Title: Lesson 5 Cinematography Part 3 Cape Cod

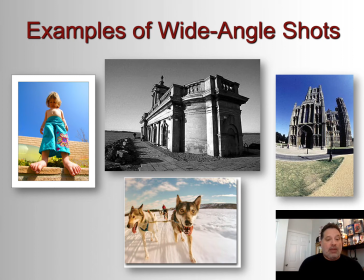[4:02]
And as soon as you see them, you know what I'm talking about, because we've all seen many shots like this, where the sides of the frame appear to be kind of squeezed, right? And then the middle of the frame is sort of popping out towards us.
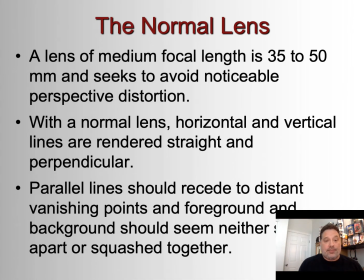[4:22]
So a normal lens, a lens of medium focal length, is 35 to 50mm and seeks to avoid noticeable perspective distortion. With the normal lens, horizontal and vertical lines are rendered straight and perpendicular.
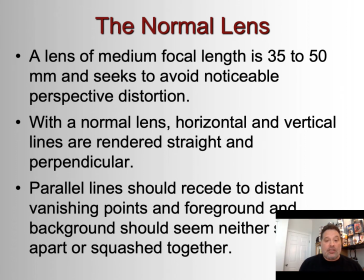[4:37]
Parallel lines should recede to distant vanishing points, and foreground and background should seem neither squeezed apart or squashed together.
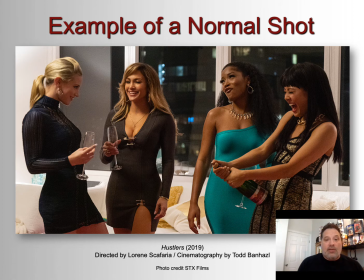[4:48]
And here's an example of a normal shot from Hustlers. And normal shot is, as I said, the most common shot used. And the reason why is because The purpose of narrative film is to create a sense of continuity,
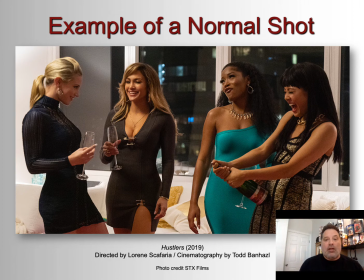[5:07]
to create a sense that we are immersed in a film and that we are not taken out of the film by anything out of the ordinary that draws our attention to the filmmaking. A wide-angle shot tends to do that, right? We're like, whoa, what's going on here?
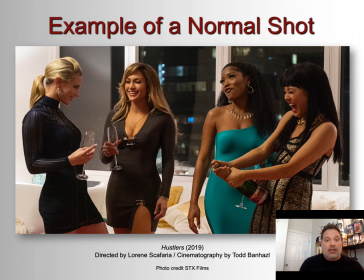[5:24]
And whereas it might have its place because it's being used by the filmmaker to convey something specific, the normal shot keeps us rooted in the story of the film without thinking about the filmmaking. So it's part of continuity filmmaking.
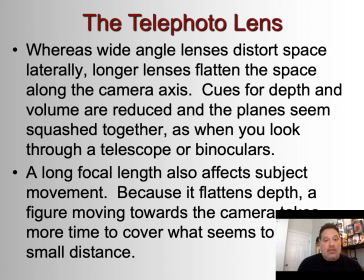[5:45]
And one final example of a lens is the telephoto lens. And whereas wide-angle lenses distort space laterally, longer lenses flatten the space along the camera axis. So cues for depth and volume are reduced,
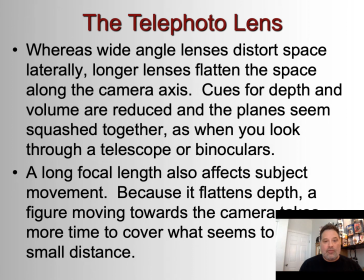[6:04]
and the planes seem squashed together as when you look through a telescope or binoculars. A long focal length also affects subject movement. Because it flattens depth, the figure moving towards the camera takes more time to cover what seems to be a small distance.
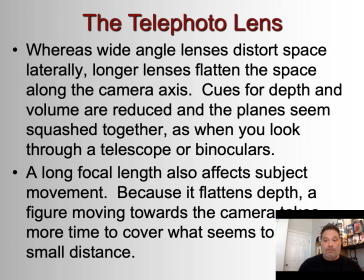[6:24]
So it allows the filmmakers to manipulate a sense of movement.
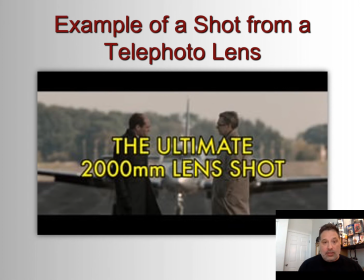[6:32]
So here is an example of a shot from a telephoto lens. I can't play it within the lecture, but I suggest that you watch it. It's only a couple of seconds long. It's linked to the lesson. But you can even see by looking at it how those squashed planes create an effect,
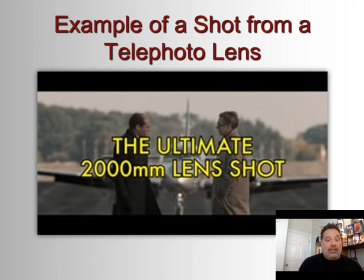[6:48]
because it looks like the plane is almost about to run them over, right? When in reality, it's down the runway a bit and they're fine. But so what's the purpose of a shot like that?
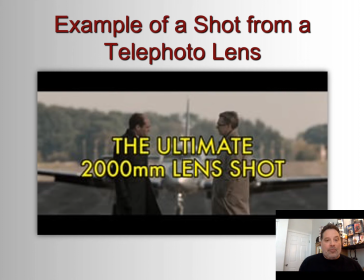[7:02]
Well, it lends a sense of danger, right? That even though they're sort of technically fine, the reality is that they're in danger, and the plane coming at them and looming so close conveys an idea of that.
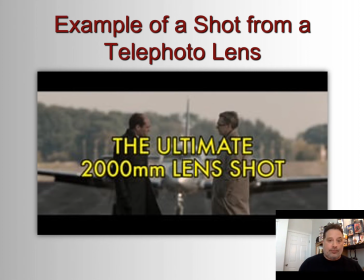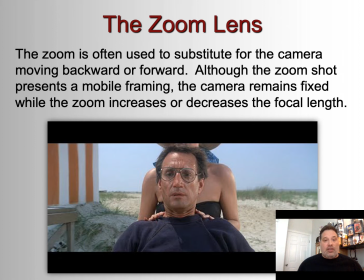[7:24]
And then we have the zoom lens. And the zoom is often used to substitute for the camera moving backward or forward. Although the zoom shot presents a mobile framing, the camera remains fixed while the zoom increases or decreases the focal length.
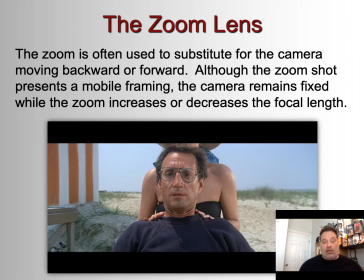[7:41]
So I'm sure we are all familiar with what a zoom shot looks like, because it's a shot that really calls attention to itself as the camera zooms right into the face of the subject, or whatever the close-up is.
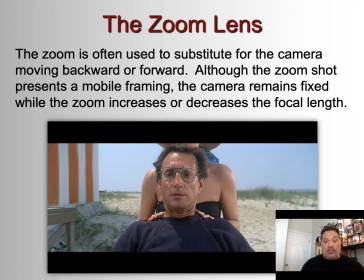[7:55]
And I'm sure we've all used those too, or at least most of us have, on our phones, where instead of walking towards our subject to get closer, we just squeeze the camera or whatever so that the lens zooms right up in on the subject.
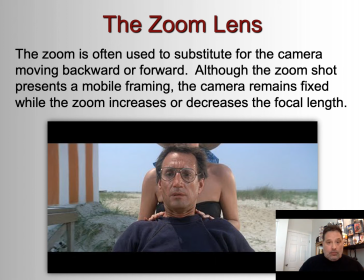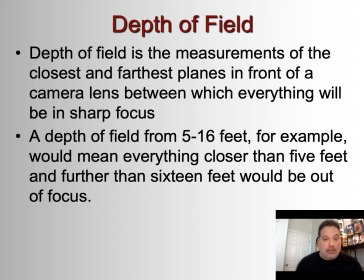[8:19]
Okay, depth of field. Now, depth of field is a really important element of filmmaking because focus is such an integral element of cinematography. In other words, what's going to be in focus in our shot?
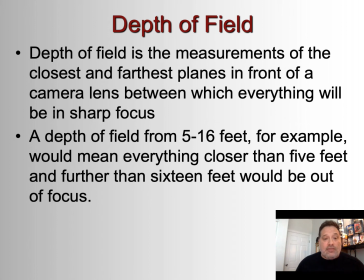[8:39]
So depth of field is the measurement of the closest and the furthest planes in front of a camera lens, between which everything will be in sharp focus. And we talked about this when we talked about composition in our lesson on mise-en-scène, right?
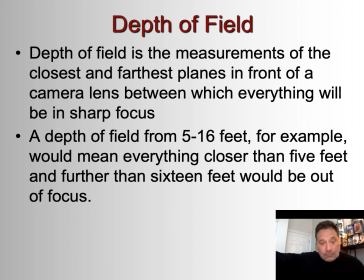[8:53]
That there's a foreground, a middle ground, and a background. And those are the planes that we're using to create our sense of depth. And we can further create a sense of depth, or we can further direct
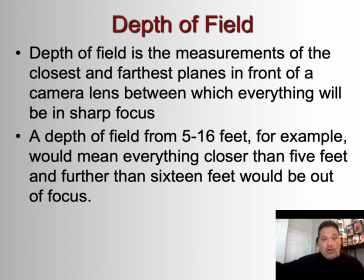[9:06]
our viewer's attention by blurring out the background, by blurring out the foreground, etc.
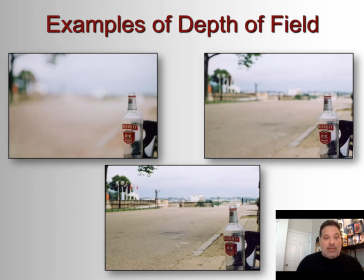[9:16]
So a very basic example of that here. In our first shot, the background's almost completely blurred out, whereas the foreground object is completely in focus. In our second shot, the background comes more into focus, but it's still a little blurry, right?
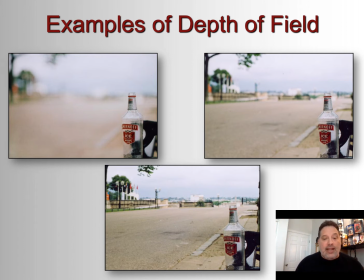[9:35]
Our attention is still being directed to the foreground object, and in the last shot, everything's in focus. This is what's called deep focus. And again, it's all about the filmmaker directing your attention.
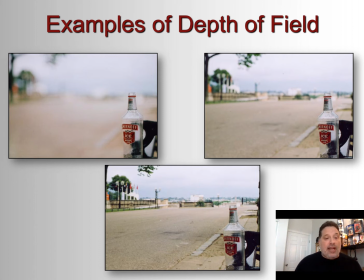[9:52]
So obviously with the first shot, the idea is that we're supposed to look at the bottle. Um, but in the third shot, the director might be saying, I want you to look everywhere in the screen.
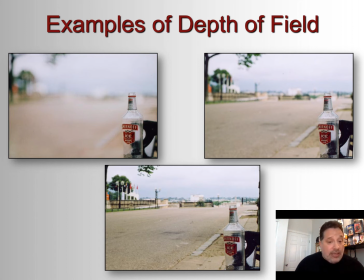[10:06]
I want you to look to see if something's going to come from off screen. I want you to look and see if there's any pertinent details. I want you to make up your mind about what's important in the shot. So, again, it's all about choices that convey meaning.
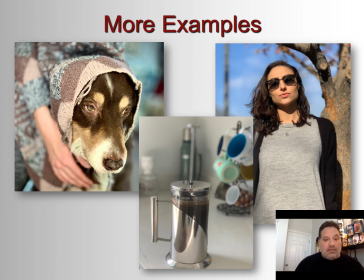[10:23]
Here are a couple of examples of shots from my own camera. I like playing with depth of field because the new iPhones make it so easy. So on the left side we have my dog, in the middle we have my coffee, and on the right side we have my girlfriend.
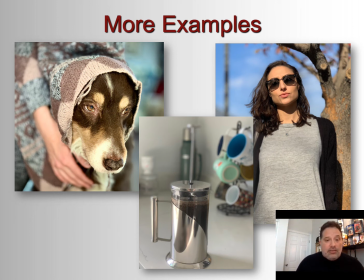[10:41]
And I think you could sum these up as the three most important things in my life.
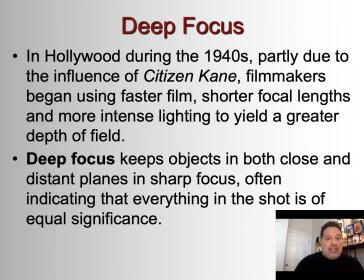[10:48]
So deep focus cinematography. We talked about it just a second ago with the bottle and the background and the middle plane all being completely in focus, right? In Hollywood during the 1940s, it became sort of more in vogue due to the influence of Citizen Kane.
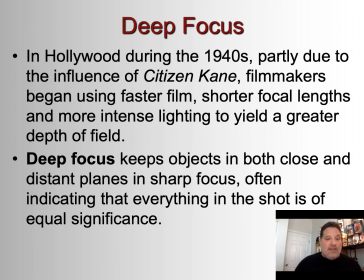[11:07]
Filmmakers began using faster film, shorter focal lengths, and more intense lighting to yield that greater depth of field so that the audience could see everything all at once. Because deep focus, as we said, keeps objects in both close and distant planes sharp,
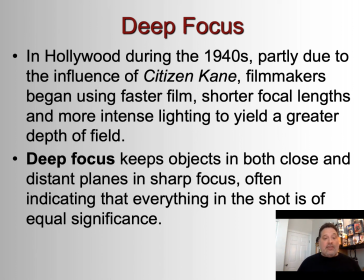[11:24]
often indicating that everything in the shot is of equal significance, or, as I said, maybe the filmmaker just wants you to do the work of determining what is significant, right? It's a way of asking you to pay closer attention to what's going on.
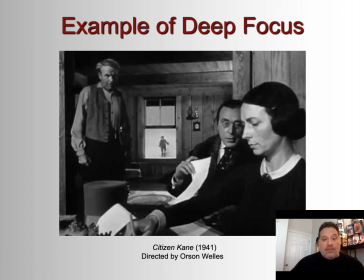[11:40]
We actually had an example of a deep focus shot from Citizen Kane in the lesson on mise-en-scène and composition. Now here's a whole scene.